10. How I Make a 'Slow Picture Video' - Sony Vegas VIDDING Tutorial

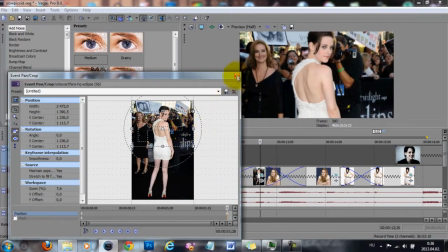(4:11)
this much, and then let's make this one move too fast too, just so you get the effect what I meant.
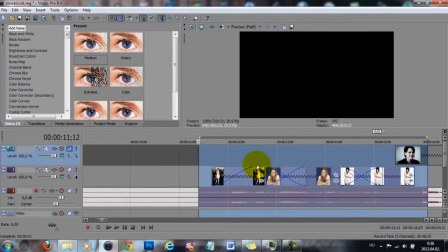(4:20) Just like a star across my sky.
So for me that is too fast, and that is too much for this song in particular.
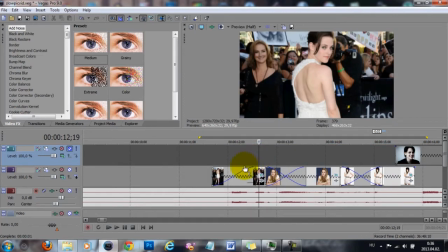(4:29)
If it's a faster song, you can get away with it, but if you like it this way, you can do it. So it's, there are no rules, you can do whatever you like, whatever looks good to you. But I'm going to just go back to how it was. Alright, you can, if you want to, add transitions.
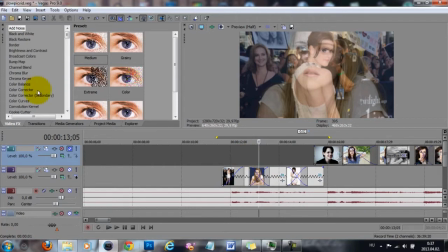(4:47)
But with slow songs, I find it hard to find the right transition because I don't want it to be too intense or too harsh or too fast. So what I like to use is actually just only a few ones, so for example the cross effect.
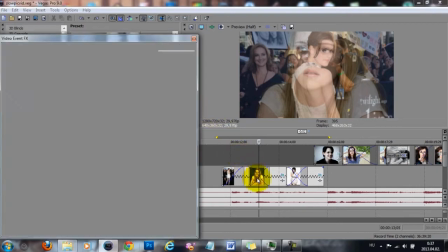(5:03)
And let's add this one, or just a random one.
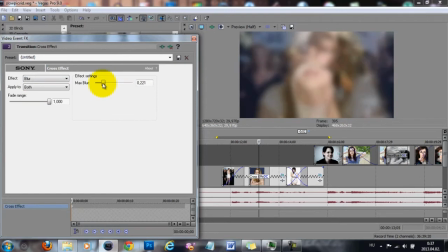(5:07)
Select blur, but that is too much, so blur it a little bit less.
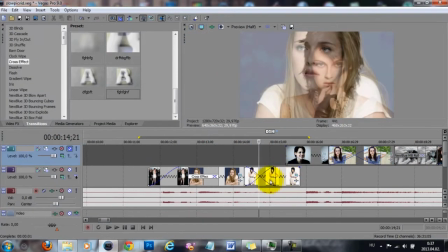(5:13)
And with this let's do maybe, if you have your new blue motion blend, I usually use roll
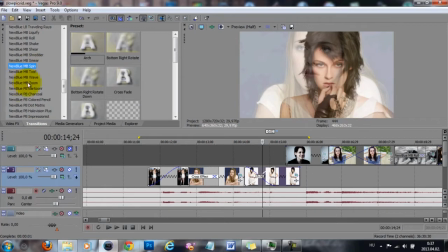(5:23)
and spin for, and maybe zoom for slow picture videos. I'm going to use the spin one,
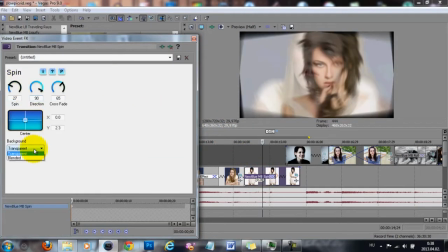(5:31)
but make it spin a lot less again because it's a slow song, and maybe just spin the second picture.
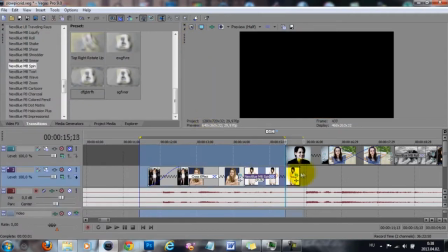(5:38)
And now let's see how that looks.
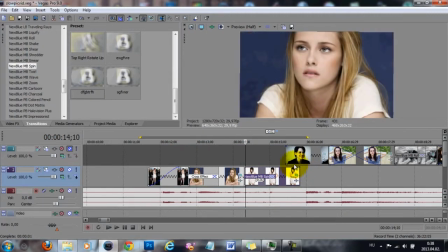Just like a star across my sky.
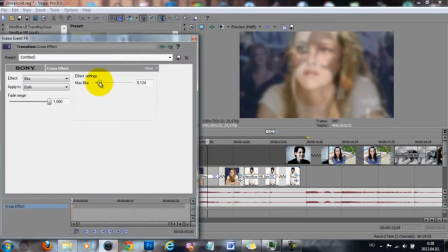(5:53)
Okay, maybe I'm going to just reduce this a little bit, like that, and you can add the coloring.
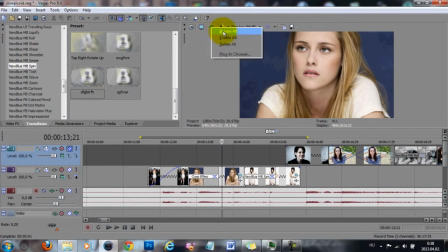(6:00)
I already applied a coloring here, so I'm going to right click and click enable all, so you can, we can see this. If you don't know how to make coloring, I already have a tutorial on that one, and I'm going to link that in the description box below.
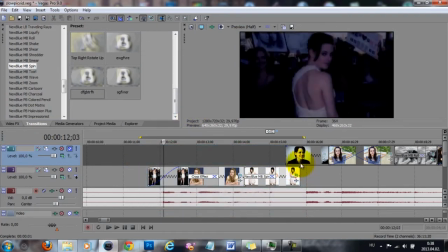(6:14)
And with the coloring, it will look a lot better, because coloring can add so much to the video.
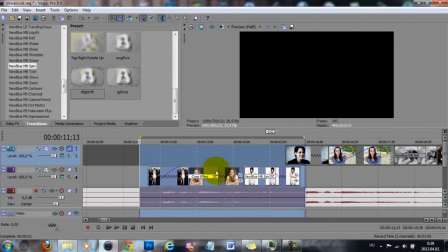(6:20) Just like a star across my sky.
Try to use high quality pictures when you do slow videos,
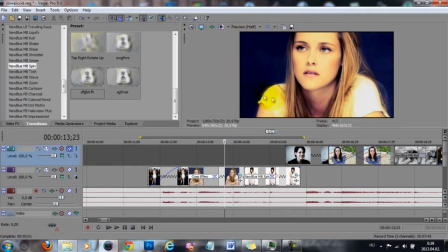(6:28)
because most of the time you are going to be zoomed in, because you are going to make it to full screen. So if it's a lower quality picture, it's going to be very grainy and not so pretty.
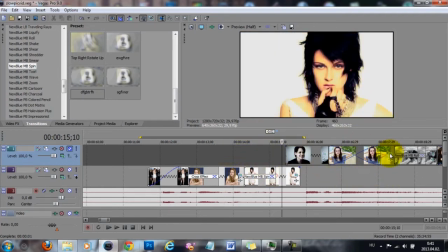(6:41)
When you have your pictures edited, so the video basically edited, you are going to need to render it out.
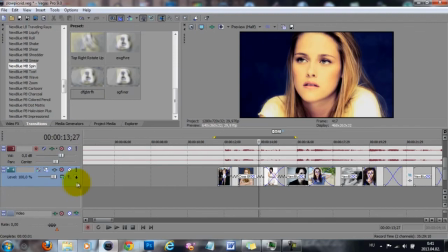(6:47)
So I have the sequence that I have made right here. So when you are going to render it,
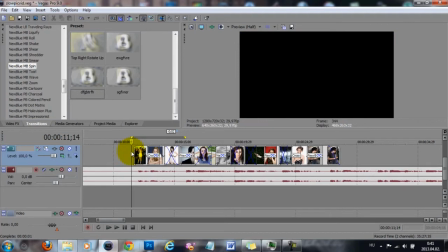(6:54)
you are going to need to add an input key and an output key by
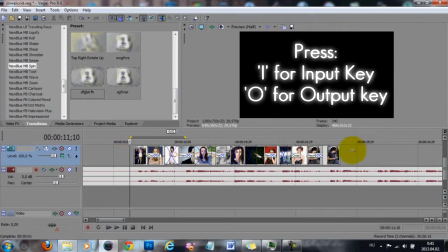(6:59)
pressing E where you want to start rendering and pressing O when you want to end rendering.
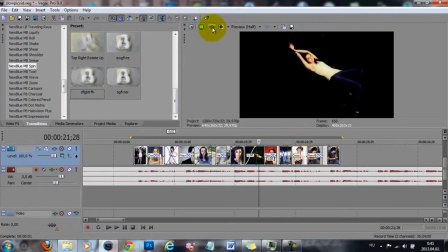(7:06)
And what I usually do is actually render out the video without the coloring first, because if I add the coloring to it and try to render it, it takes a lot longer for me, for my laptop. So I'm going to click on this render as icon.
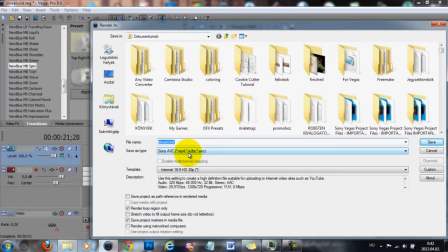(7:25)
And I usually render in MP4, and I have my settings like this.
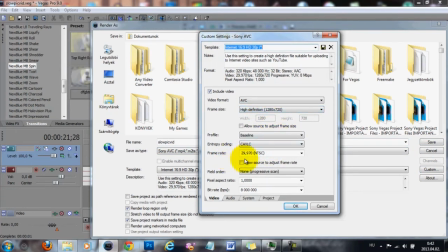(7:31)
So HD resolution, my frame rate is 29, and my bitrate is 8 million.
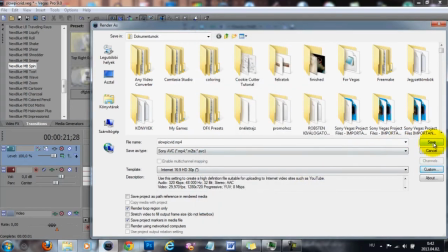(7:39)
So I'll just click save, and when it renders,
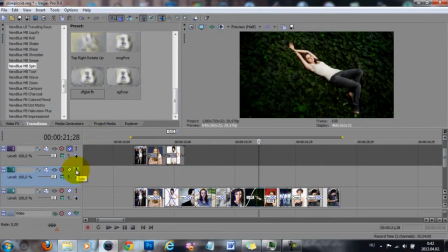(7:43)
I'm going to add another track, make only this one visible, and I'm going to quickly
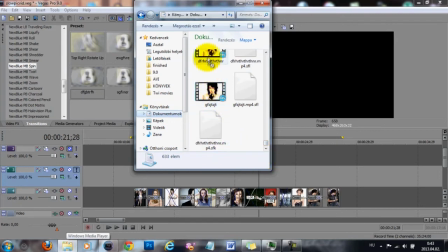(7:53)
import in that rendered out video. So let's drag this one here.